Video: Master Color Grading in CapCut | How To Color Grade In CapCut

to add it to make your editing or your color grading very faster so you just want to add lot into it if you want to add lot you go
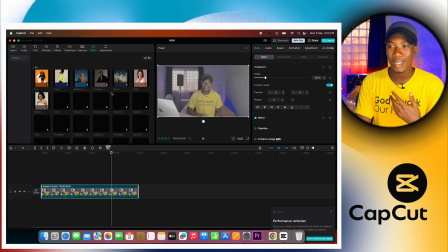4:02 here the set filter so if you go under filter CapCut has a lot of filter you can actually implement into this video but I'm
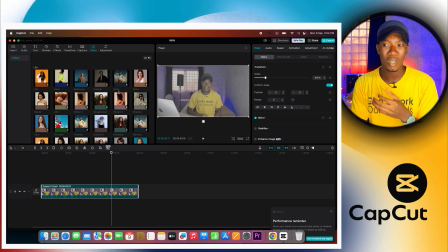4:10 not going to be implementing um the lot into this video because this video is not a vlog kind of video it's more like a youtube sit down video so there's no need of me adding a lot into this video is only videos that are looking in the aspect of cinematic videos that you can add lots into but for video like this i don't add lots into the video so if you want to add lot just go and search for the lot you want to add like all you just have to do is to keep trying and see the one that looks better in the human eye remember what i told you you are trying to make the video look better in the human eye so you can drag any lot and
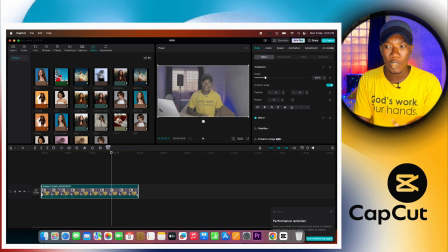4:49 put into this and if you're comfortable with it you can go with it but for video like this i don't add lots into the video this is more like a youtube video so all i have to do right now is to go under adjustment right here i'm going to click on that if i should click on that
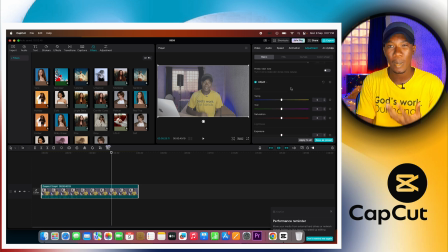5:05 then you scroll down you can see a lot of adjustments you can be doing so this first three i actually don't use them in terms of color grading because i don't really like using them if i want to actually touch these three i'll only touch them when i'm done color
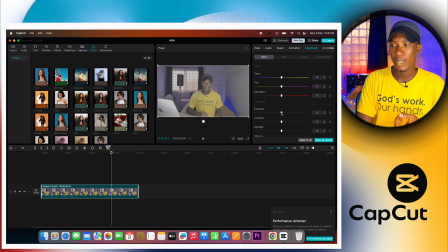5:20 grading what i'm going to do is that i'm going to start with exposure now in terms of exposure you just want to play around with this so you're just trying to make this look good on the human eye with exposure i'm
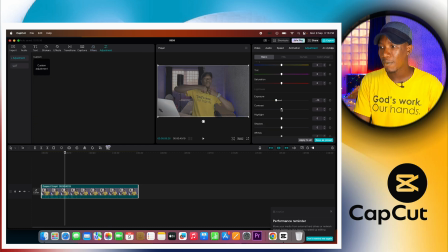5:33 going to go minus 10 now for contrast contrast i like leaving contrast somewhere around 10 just 10 because if i should take this to maximum i'm not going to be happy with it so we're just going to take contrast to somewhere 10 i like it at 10 then
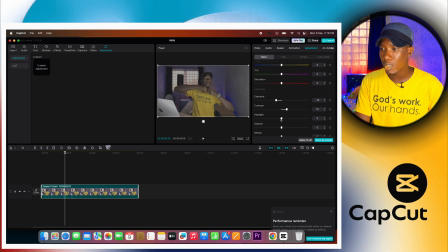5:52 highlight highlight we're going to be taking this to about minus 10 minus 10 is fine this is already looking good if i should play this right now you're going to be seeing that it's coming the video is coming to life so next
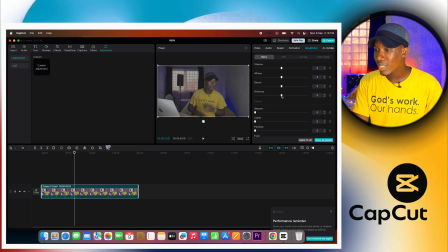6:05 up we're going to go scroll down now for this next one I'm going to be taking this towards minus 10 minus 10 is looking okay right so next up we're going to still scroll down and for this one I'm going to take
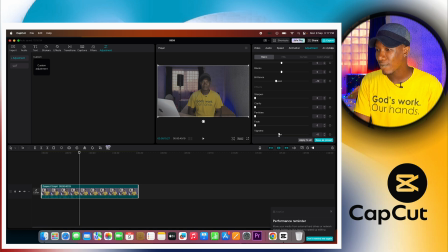6:24 this to somewhere around 7 because i like the focus to be on me because this is just like letting the viewers to focus on you and less on the background but for me i usually like the focus to be
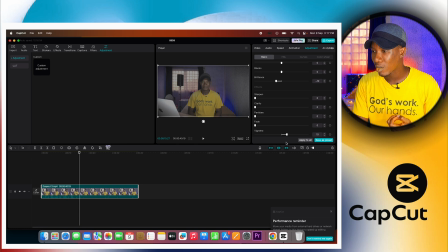6:38 in like somewhere around 7 is fine with me so i'm going to leave this at 7. so next up we are going to go to the HLX. So inside the HLLs, if there are colors you are using in your background then I'm putting on yellow t-shirts. There are blue colors in the background. There are red colors in the background. This is just to make those colors pop up, right?
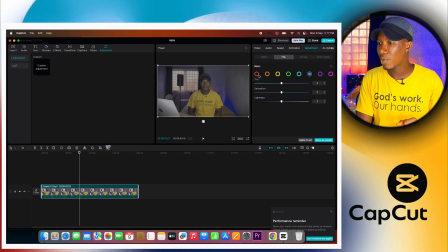7:02 So what I'm going to do right now is just to click on red.